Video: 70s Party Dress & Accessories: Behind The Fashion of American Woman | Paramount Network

Beautiful lingerie. The sexy, flowy dresses. So much polyester. So much polyester.
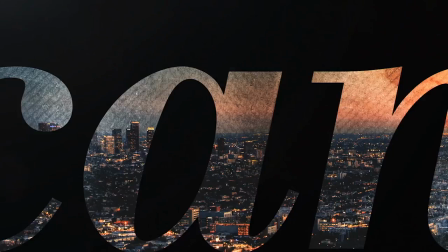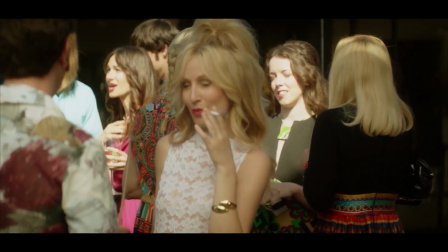0:15 In this episode, we had a huge party with many background performers and a lot of our cast. So it was a big deal for the costume department.
Good to see you. Good to see you.
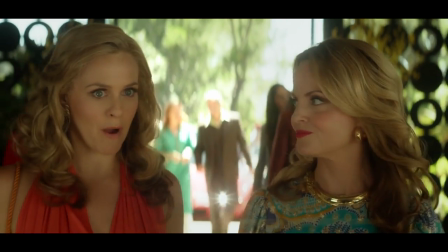0:28 Robert Redford's publicist. This party just got 60% more interesting.
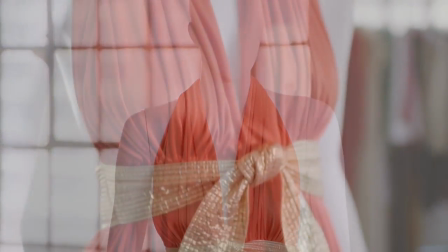0:35 What you're looking at here is a costume that we have for Bonnie.
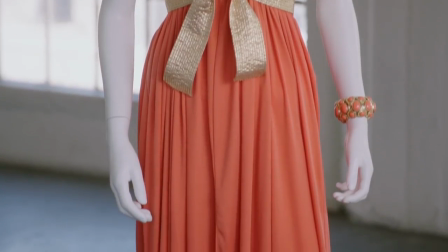0:40 The quest for me was to find something for her that was sexy and alluring.
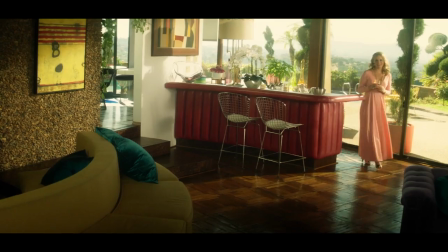0:47 And in kind of this color palette we were developing of peaches and melons and this sort of framework that
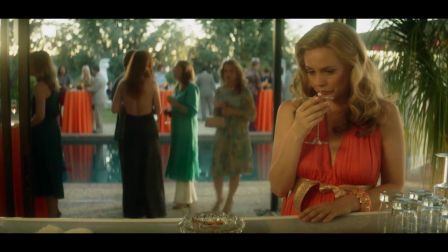0:55 allowed her to stand out in a room full of people and yet not look garish or too over the top. And this, I think, pretty much did it.
May I have a bottle of club soda and a towel?
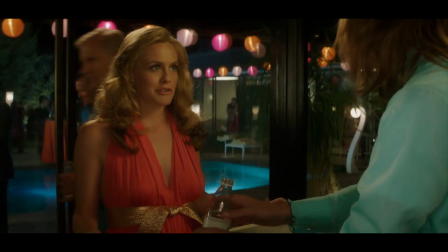1:10 And a shot of vodka.
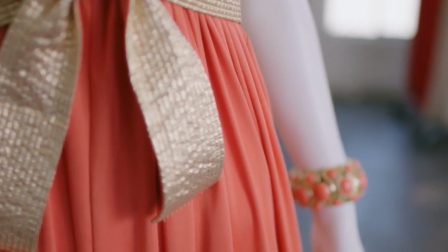1:13 This gown is by a designer who was really popular in the 60s and 70s by the name of Bill Tice.
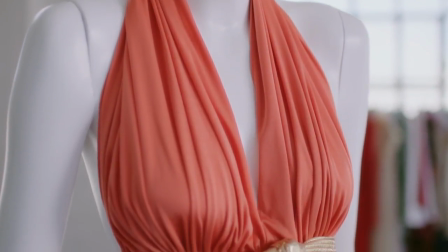1:21 What you see here is really one of the iconic fabrics that was used during this time period,
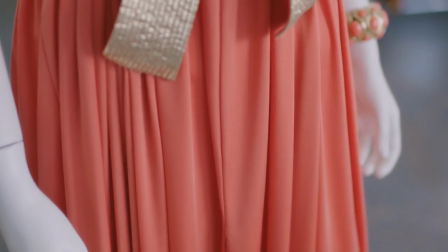1:28 polyester jersey. and the draping is quite wonderful, I thought.
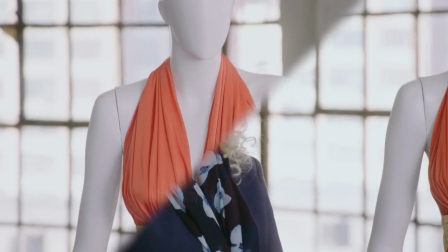1:34 And the thing that was very nice for me was the fact that it has interest in the front,
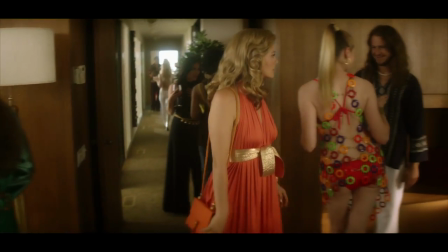1:40 in the back, in the side, and as she wandered through this party, there were nice things to look at.
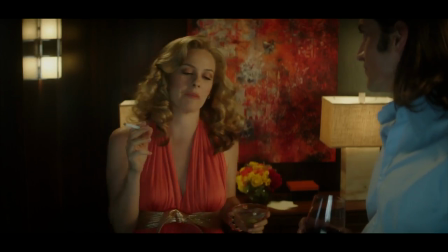1:47 So it was the kind of dress that I needed to allow the character
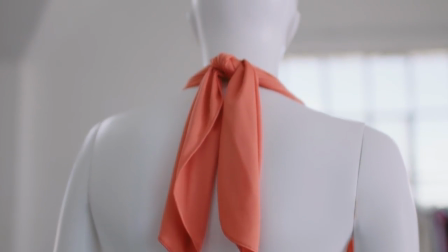1:52 to turn around and have some interest there for the camera from every angle, just about. Judy Gellman is so brilliant. I couldn't have been more inspired by what she was doing, really. I felt like if we didn't get to make the show, it would be really sad, mostly because of Judy's beautiful work. When you start with a scene that has so many people in it, it's sort of like top-down.
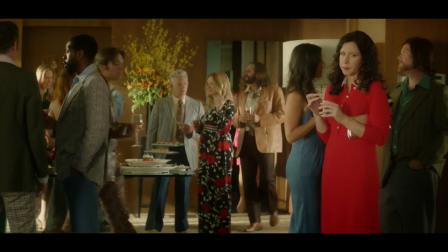2:18 Most important people in the scene, you start there and you build out.
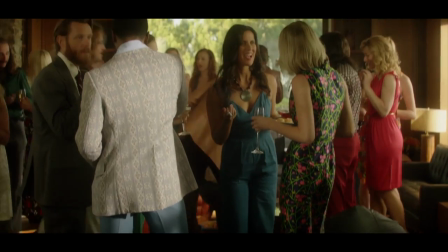2:23 There were pods of different people represented in this party.
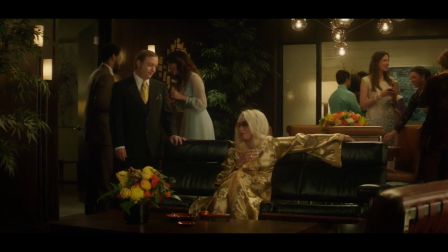2:29 There were the agents and the executives,
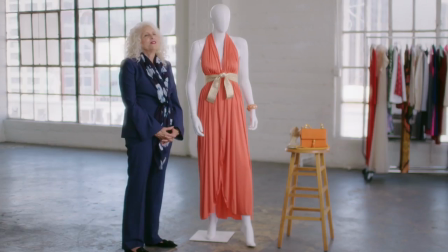2:32 and there were the rock star people and music people and all different kinds of people that would have been at a party like this.
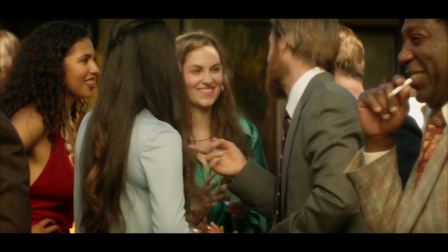2:39 So all those different pods had their own costumes. A lot of fun.
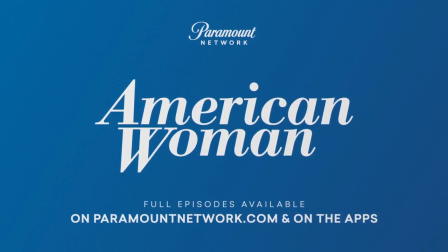2:47 American Woman. Watch full episodes now on ParamountNetwork.com and the Paramount Network apps.
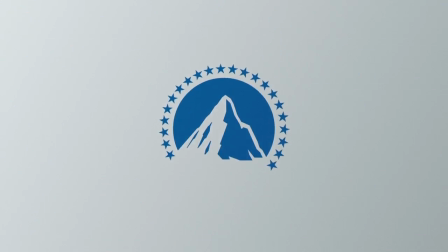2:54 Oh, my God.